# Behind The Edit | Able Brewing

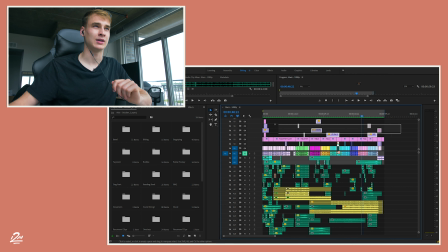242s
And then everything up here is different overlays, whether it's graphics for text or light leaks or any other type of overlay that you might put.
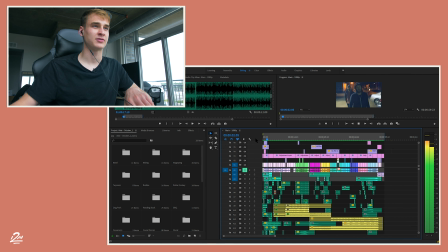252s
That's what I put up here. So just diving into this first part of the video, you'll realize there is no music. The music comes in right here. So everything leading up to this point is strictly sound design. So that's this whole beginning part here.
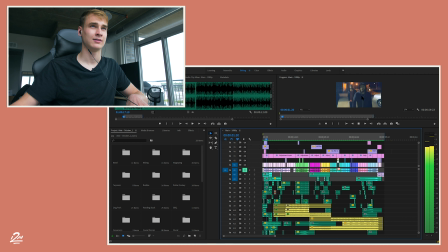269s
This text effect right here, that is just a preset I found online, to be completely honest. I'm horrible in After Effects. So that is a preset I found, and I thought it fit the overall vibe really well.
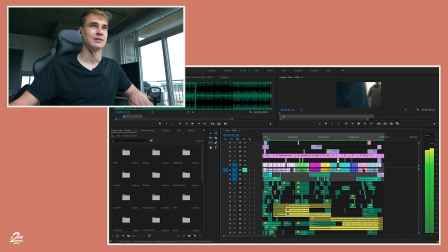282s
And then there's a sound effect behind that as well. These are all very fast cuts. I wanted to give each section an equal amount of time, but I knew the band was going to have a little longer chunk, just being it was at the beginning.
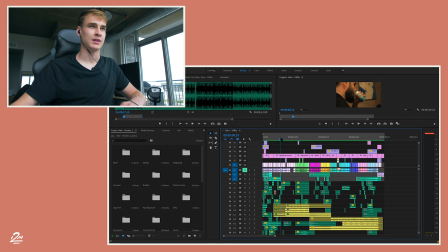301s
So as you guys see there, these cuts are very quick. It's like everyone getting ready, drinking Able beer. That's kind of the product placement. Really low-key product placement throughout this entire video. But everyone's kind of getting ready, right? And then the last shot before they start playing is them turning up the amps,
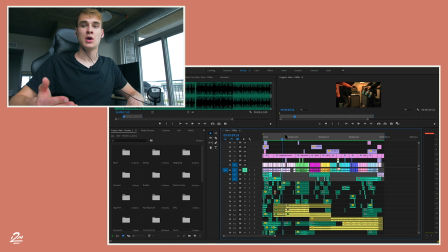319s
kind of signaling that the music's gonna get louder within the video, where the band starts playing and the music then turns on like this. So then being this whole scene was so dark, I wanted the next scene to also be dark so it wasn't so abrupt,
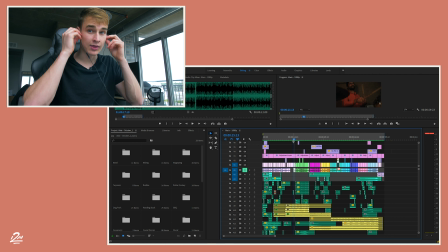336s
like going from dark to light scenes every other. I wanted it to kind of merge well like that. So then the next scene was the fire scene, people hanging out at the fire. As you're gonna see within this scene, what I did was I put my Aperture 120D in the back as a backlight,
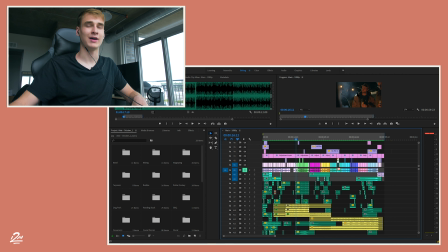354s
shine it at everyone just to get that really cool effect, add depth to the video, and make the shots more interesting. So yeah, guys, you'll see as listening to this, the sound effects are very subtle in there.
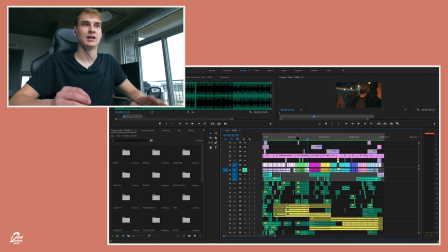370s
You don't want to ever overpower sound effects. And these are just straight cuts. There's nothing fancy to them. They're just clean cuts. Each clip is placed with purpose. It's there for a reason, and it's so it flows well. Okay, so going into this next section,
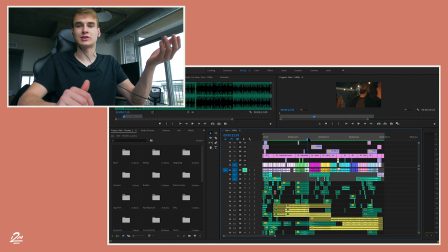385s
what I did with the stems was I caused the music to slow down a bit because there was some slower scenes within this video that I didn't want that loud music going on. Because this song definitely totally fits the vibe and the brand of Able,
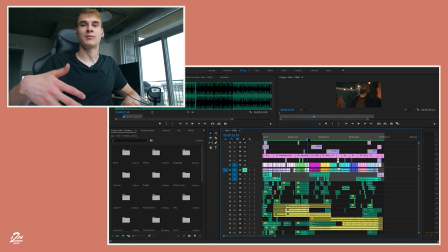398s
but I wanted a slower part of the music in here to kind of merge in some of the other clips that didn't need that more intense music. So we slowed that down going into the shots that were filmed at the hewing here.
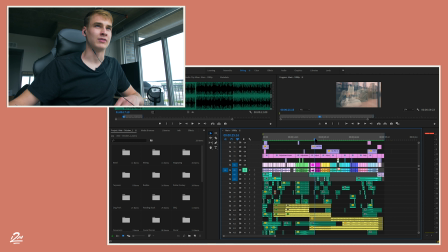414s
So overlaying all of this right here is a light leak. This is in that same pack as I got in the sound pack. And this is just a very subtle light leak. It's very elegant. It adds a nice touch to it, adds some color, and it also merges these clips together very nicely.
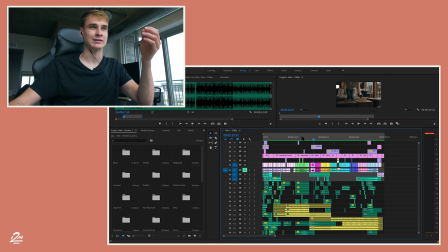432s
For those of you that know my editing style, I don't use many effects. I keep things very simple because I want my videos to look timeless and not lose that look over time.
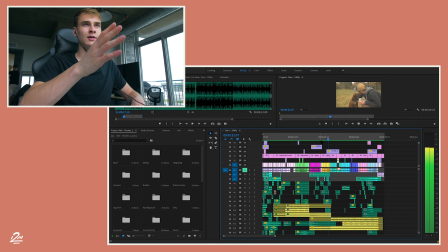443s
So now we got the shots of the actual stuff at the dog park. Nothing fancy there. Definitely wanted to show the dog as much as we could. And then I did a light transition going into the bagpiping here. The bagpiping was definitely a highlight. It's something you would not expect, you don't hear of often.
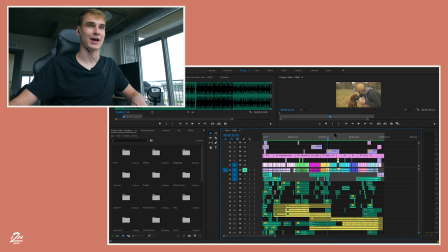462s
So we definitely wanted to show a lot of that. But here's that overall transition with the lighting. So yeah, guys, so as you can see, again, above here we have that light leak.
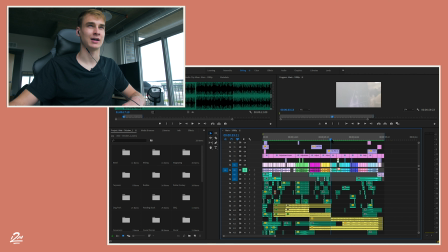476s
And these cuts fast, so like I wanted it to peek out, so I wanted it to cut right in to the back of the shirt, Able, Minneapolis, right there.
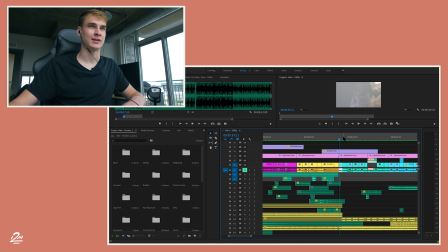485s
So I wanted to cut in there, and then I wanted this shot of him just right front and center, bagpiping, as the light just fades away. Just kind of introduce this overall scene and have it really draw some attention.
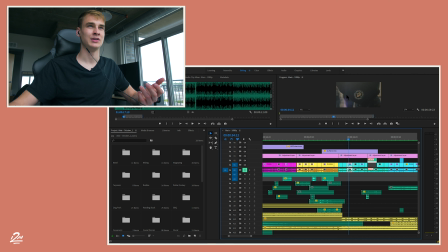499s
And as you can see, the light leak goes all the way into this next shot. You get this really nice light here, and then it pretty much fades completely away. This is the name of the band itself, so I really wanted to show that. But yeah.
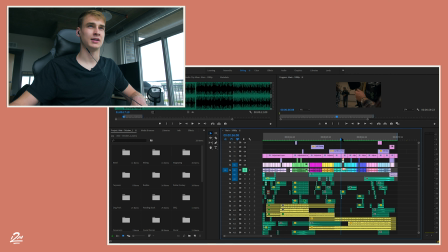516s
Okay, so with this shot here, I wanted to use the actual movement of the camera to get into that next clip. So it's very simple. I planned this out when I was filming, tracked his hand as I was moving the camera, and then I cut it into a clip that was also moving to the right to keep that transition smooth.
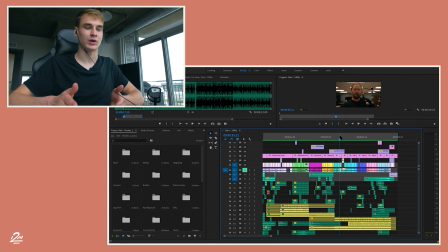537s
These shots like this, where they cut quick like that and you're doing those in-camera transitions, they don't always work. Never force a shot to be in a video. If it doesn't work, keep it out of it.
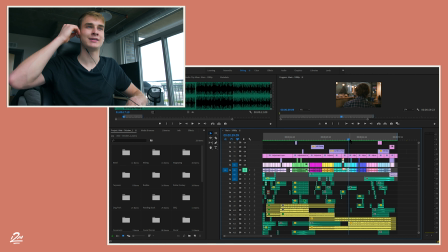549s
In this case, it did work, so I left it in. All right, guys, so going into the next part of this video, we have shots of the actual tap room. So yeah, let me show you this here. So as you guys can see, what I did here was I filmed two very similar shots well,
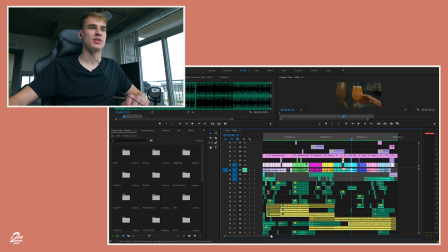569s
not similar shots, but shots where the beer was in the same spot of the frame. And then I cut it, and so I had to crop it a tad here.
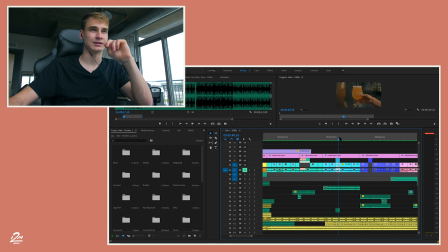578s
So as you can see, it's pretty centered right here, the glasses, and then it cuts, and it's in the same exact spot of the frame. So all I had to do here was I had to move around the clip. I don't know if I did it on this one or the other one. It might have been this one. So what I did to get this to be able to work, this transition, when I was editing it,
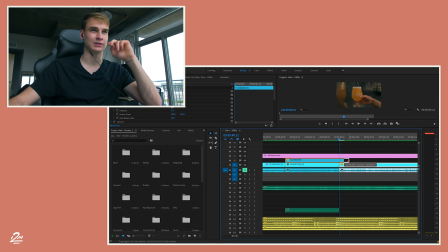597s
I dragged this over like one frame, like, or probably 2 frames, like just like that. And then what I did was I looked here. As you can see, I lower the capacity, it's completely gone. And I would adjust both the scale and the position of the actual clip itself to perfectly align.
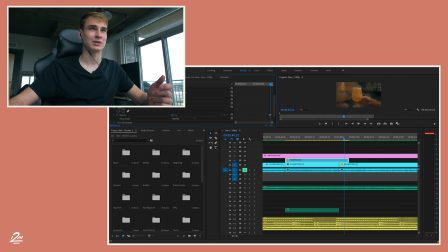614s
This is a great way to get it to perfectly align, because obviously when the screen is bigger, you'll see, let me make this bigger for you guys.
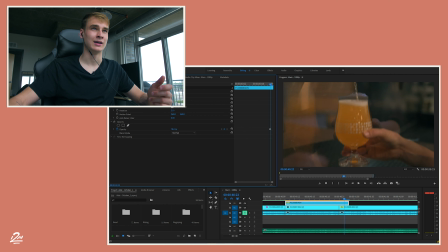622s
You'll see if it's pretty close to line. Next shots, we have some shots at the barbecue truck.
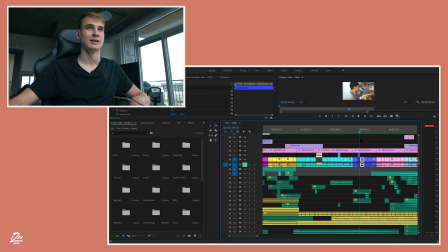628s
Nothing fancy, just very simple shots here. Trying to show everyone have a good time. Making some barbecue, as you guys know. Abel, or you might know, Abel has a barbecue truck, Animale's Barbecue, right outside of their brewery. So we obviously wanted to share that with you. I love this shot right here, just boom. Going into these shots, again,
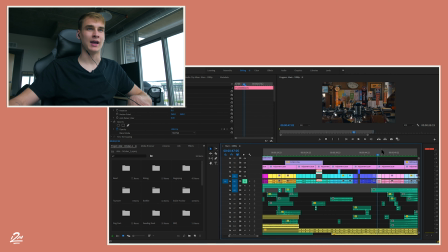649s
so this is one of the places where Abel has their beer, and we wanted to get some shots of them playing, what is it called, bubble hockey, I think it's called.
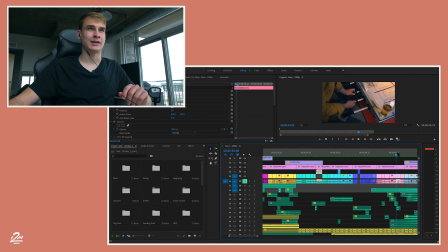662s
So nothing too crazy with this editing. I would say one thing I did here was, as you can see, he scores here, right? And his left hand, it gets lifted from that, whatever you call it, stick right there. And I clipped that into this clip right here, where his left hand is up and he's like, you know, giving a little cheer or whatever.
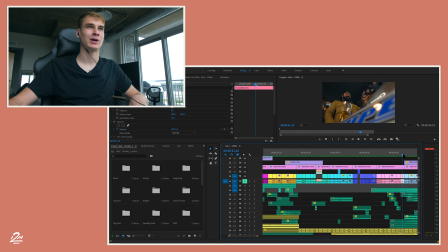682s
So yeah, that was the only thing I did here. I just wanted those clips to align well. And then as you can see here, I shot this to where the beer was in the frame. Again, very subtle product placement within this video. We didn't want it like to be in your face or anything like that.
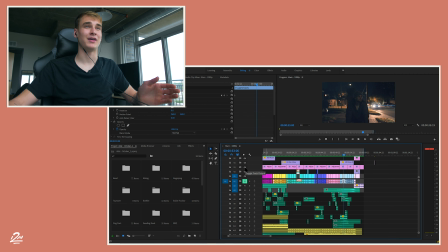694s
So one thing I did, so this was actually my favorite scene within the whole video, was the biking scene. I did a ton of color grading here. Here's the before, a lot of blues, and I wanted to warm that up and bring like a vintage tone within it,
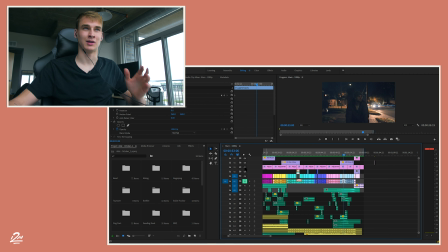707s
up that fade a ton, add some grain, overlaying it just to really, really fit the rest of the video and the overall brand of Abel. But yeah, these are my favorite shots right here. So again, large variety, different shots. I wanted a lot of lights going on in the back here, but these are fast clips.
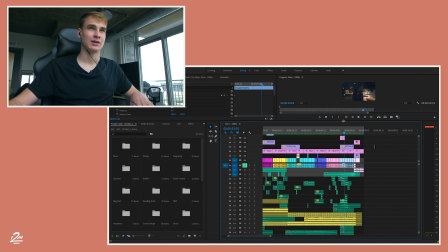726s
One thing I did here, I'm gonna open this up here. You see this right here, these lights.